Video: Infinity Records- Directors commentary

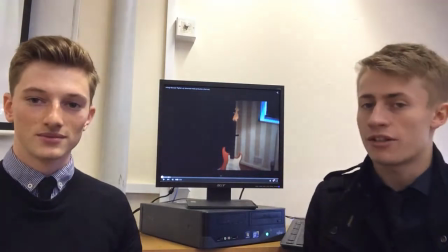0s
Hello and welcome to our director's commentary for our music video.
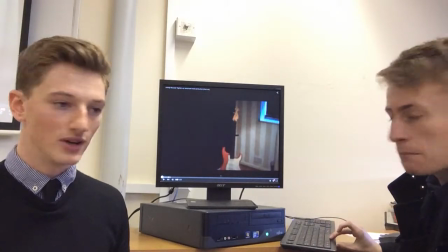4s
So today we're going to talk about our video, Tighten Up, by the Black Keys.
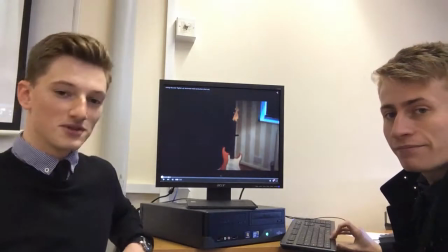9s
This is our music video, go.
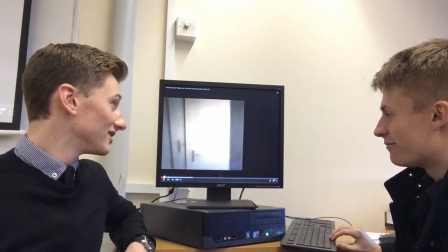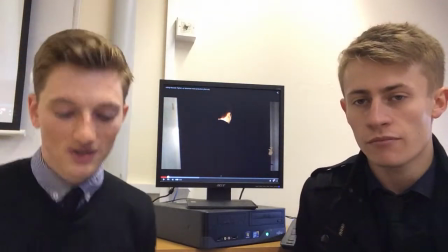19s
Just pause it there. So as you can see, we open with a wide angle establishing shot of the bedroom setting.
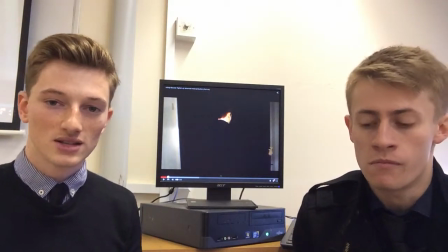28s
It uses the rule of thirds. It keeps the guitar in the centre the whole time.
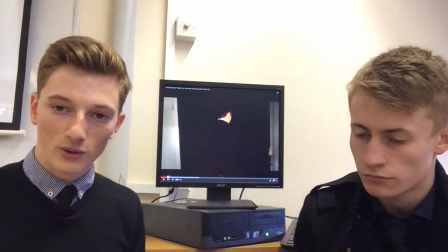32s
This is to make it the focal point, and then well,
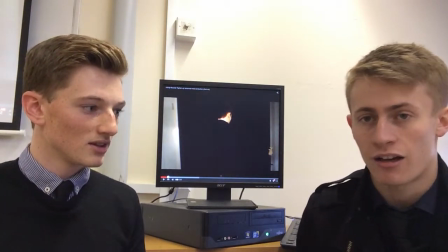38s
that then goes on to emphasise the red colour of the guitar with the black background of the room,
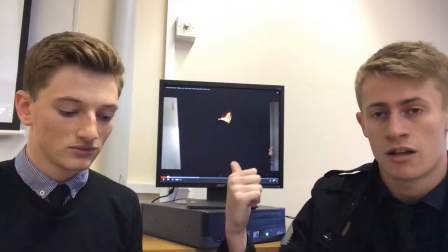44s
which shows the contrast of like the passion that's going to come later in the music video with the depression that's the overall tone of
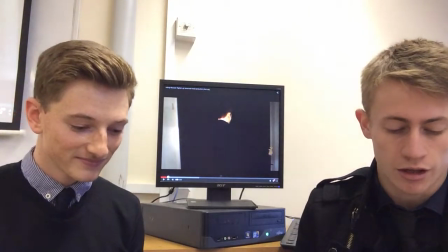53s
the entire piece.
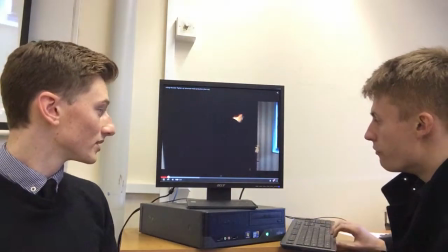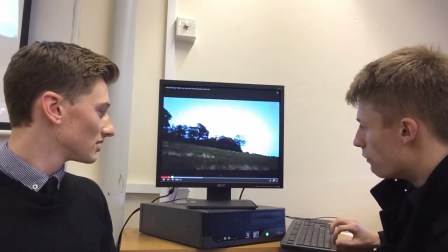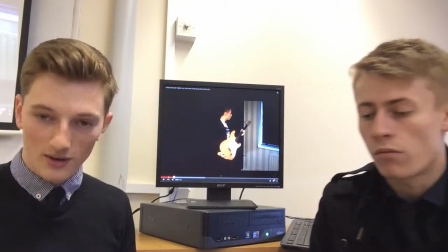67s
Also, as you can hear, the music is slowly fading in.
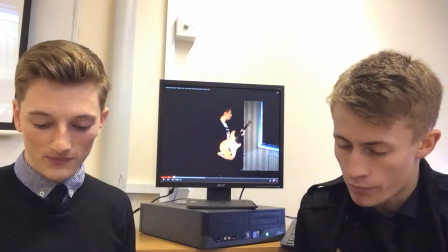70s
It slowly increases in the tempo, and this is shown through the cuts, which are more rapid.
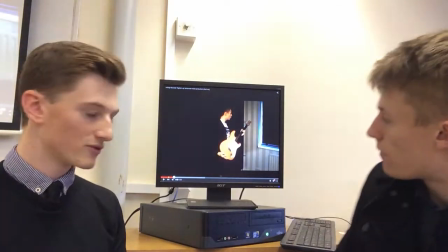76s
So, as you can see, as Charlie enters through the door,
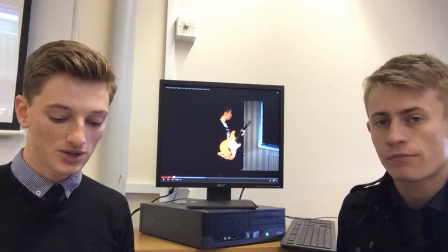82s
he's the first character to be established because he's the most important character in the film.
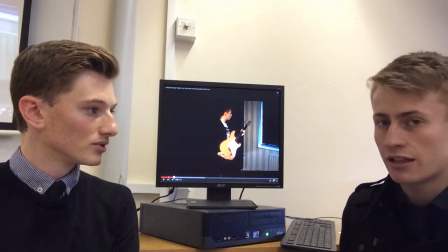88s
Yeah, and it's also promoting the band and the artist for the production company.
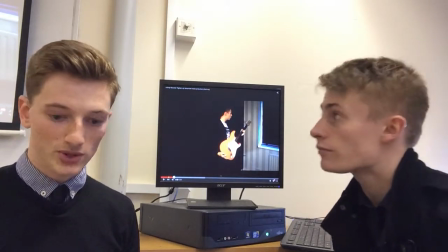96s
Furthermore, you can see his costume has been influenced by real media products, such as the Kooks.
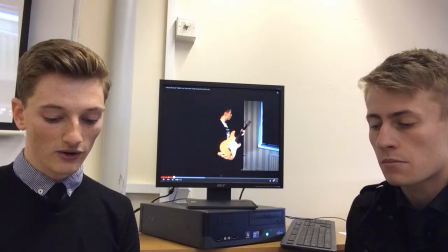103s
We took a lot of inspiration from the music video Naive, where the lead protagonist wears casual attire,
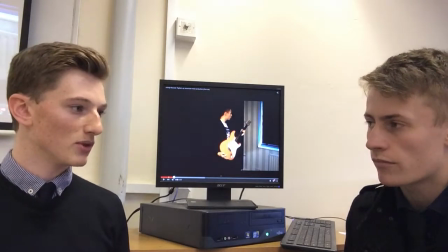110s
and we believe this generates a better connection between him and the audience, because they can relate to what he's wearing and stuff like that.
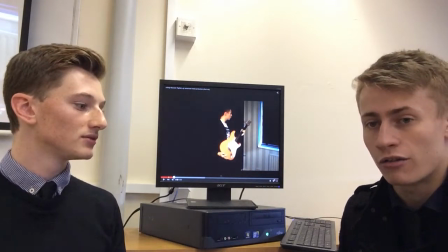117s
And also the theme of the black coat is seen in a lot of alternative rock genres, music videos.
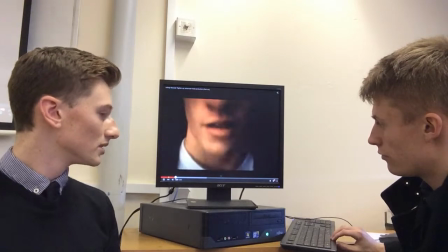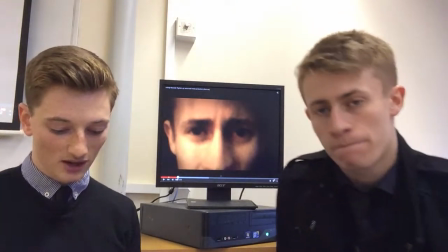133s
So here's the close-ups of Charlie.
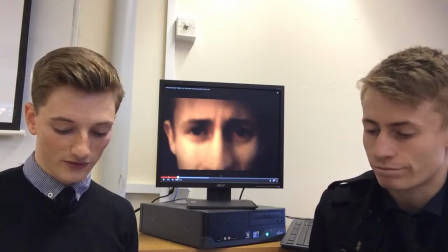135s
This portrays emotion through his facial expressions and his non-verbal communication.
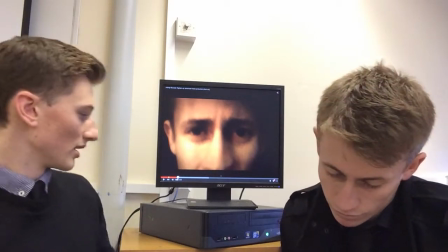144s
So play that. Oh yeah.
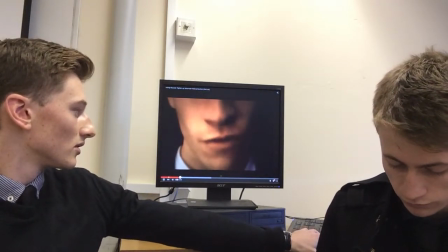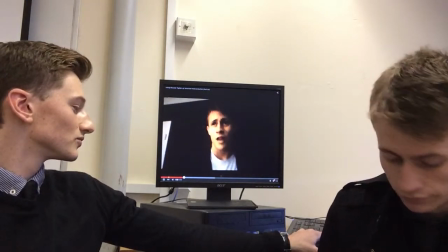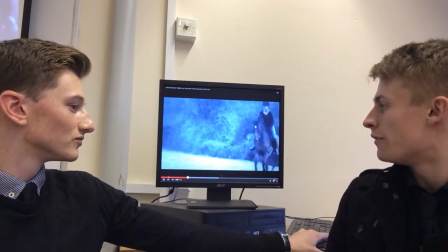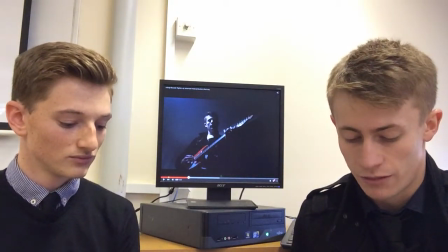166s
There we just had the introduction of the female lead, which is played by Sophie.
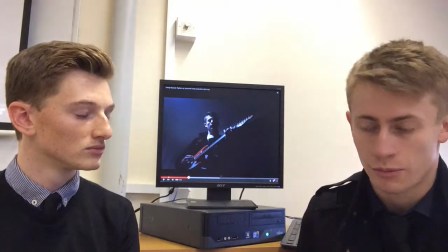174s
She's instantly appears in a position of power because she's on top of the horse and the camera angle is slightly lower.
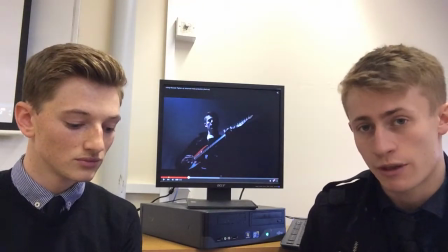184s
It's also directly on the line Fall for You, and on the line You is when it switches to her, creating the link between them instantaneously.
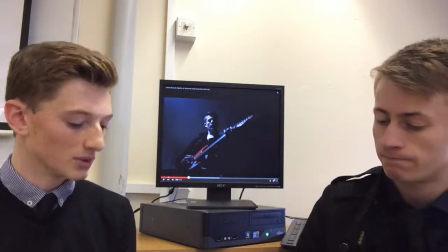193s
Brilliant.
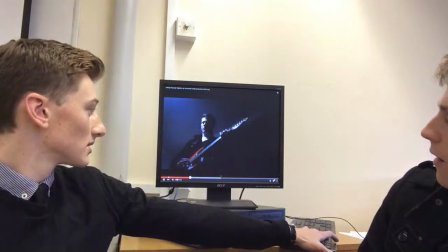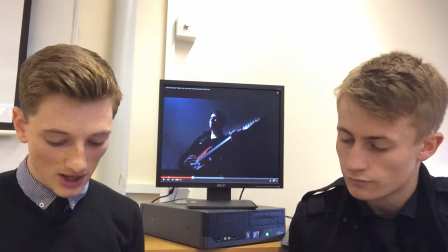202s
So on this bit, we used a different camera. So this was the technology. The first camera we used was just a standard issue camera.
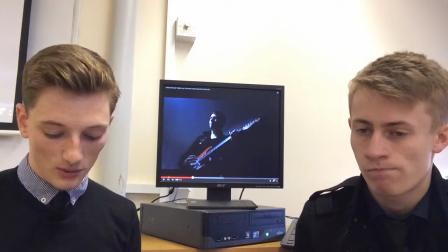211s
This one was handheld. We used this because we wanted to create more obscure angles.
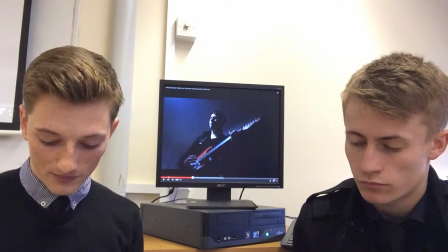217s
It also adds realism because it's similar to a home videos, and it changed the lens colour.
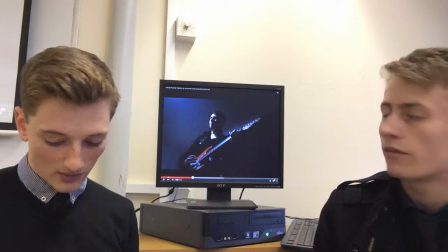225s
Actually, which we liked. Yeah, made it dark. Made it much darker, which connotates towards a darker tone in the narrative.
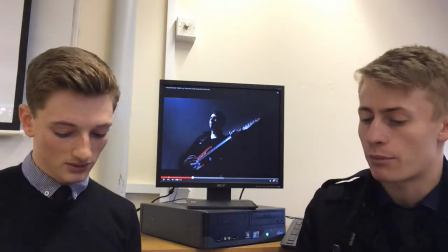233s
Especially straight after the female character is introduced, it shows that progression, which you'll see later on in the depression as well.